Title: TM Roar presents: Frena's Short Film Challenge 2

That's just a few shots from one website but hopefully you can see that your shot size is super important to how you want your audience to film but also how you want your film to look. So camera angles are just as important as shot sizes. A camera angle that's selected can dramatically affect how we perceive a character or scene.
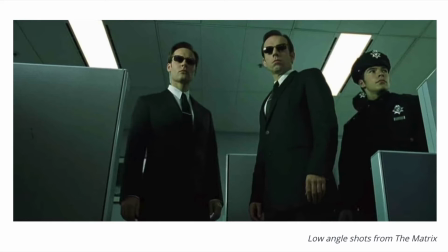4:39 For example a low angle shot can make us feel the character we're focused on is strong and powerful and a Dutch angle shot can make the viewer feel uneasy,
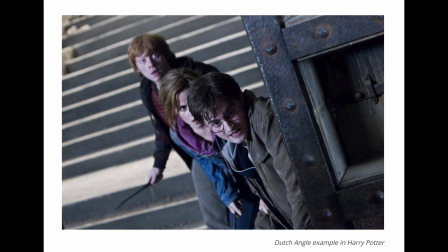4:48 distorted somehow, makes us feel disoriented like the characters intoxicated so
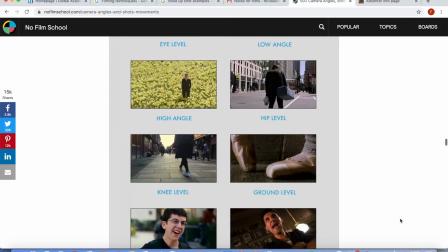4:55 be sure to use the more unusual angles to enhance the motion within the scenes that you create. It's storyboard time we've gone through angles we've gone through shot sizes we've gone through genre now it's time to storyboard and this is super super important and I know I've said that several times before but this is really really true and the reason being is because the ideas that you've had in your head and that you visualise in your head you can really bring it to life here so it's and it's first time that you can actually bring something to life so that's why it's really important and it's actually a chance to see whether something that you visualised does actually work um so what we're going to do now is we're what you're going to do in fact is you're going to start creating your storyboards for your films you can you can either do that digitally if you have the means to or you can just do it on a piece of paper.
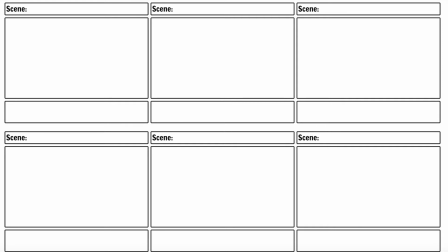5:55 Grab a pencil and draw six large boxes with six small boxes underneath like this.
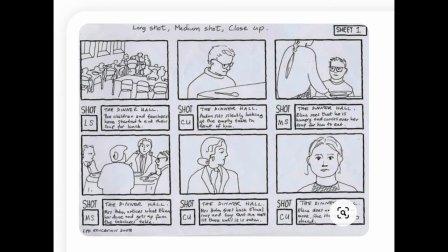6:01 In the large box you want to add your image of what you want your shot to look like and in the smaller box you want to add the description or dialogue or just anything significant to the shot.
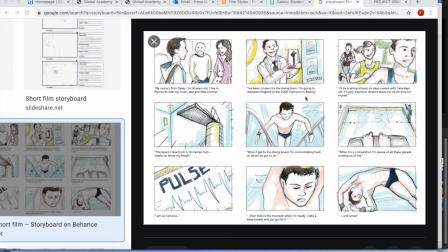6:12 This storyboard shows a very simplistic and character-based idea for a film which could be perfect for most of your stories you can see from the shots that they use mostly close-ups and medium shots this allows the story to be really focused on this character only
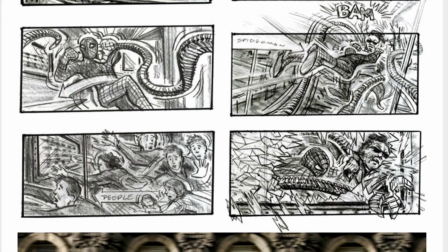6:31 so here's another example of a storyboard from a spider-man film that has a lot of detail so do add a lot of detail if you can
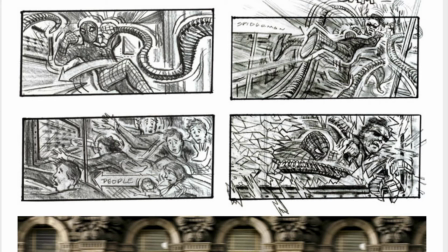6:39 and then you can see that there's some arrows within some of the boxes and this suggests that there will be camera movements with the action that's
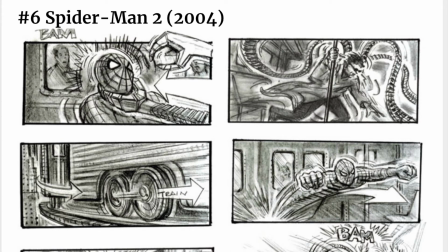6:47 happening in the scene. No writing underneath the boxes and that's okay I think the action that's happening within the scene it
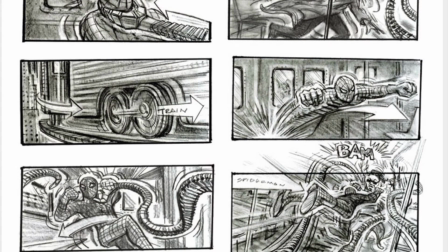6:55 speaks louder than any dialogue that would be added to it so that's okay you can have no dialogue if you want. When creating your storyboard don't get caught up on the drawing aspect it's really about the vision that you have and how you want each shot to look like so don't worry if you think you can't draw well you can even do a very detailed description on what you want the shot to look like if you don't want to draw so I think I've given you loads of information and hopefully enough resources to start doing your own research on what genre you'll be filming and then what kind of shots you'll be using and what kind of angles you'll be using and hopefully next time I see you you all have your own storyboards of your films that you will be making. Just remember to do some research of your own. Perhaps watch a film that's within the same genre that you're making and you can maybe seek some inspiration from there. Yeah? Great, so I'm going to leave you there. I think I've given you enough information to start creating your storyboard. All of the resources will be in the description and also there's an email address where you can share all of your storyboards. I can't wait to see them. See you later. Bye!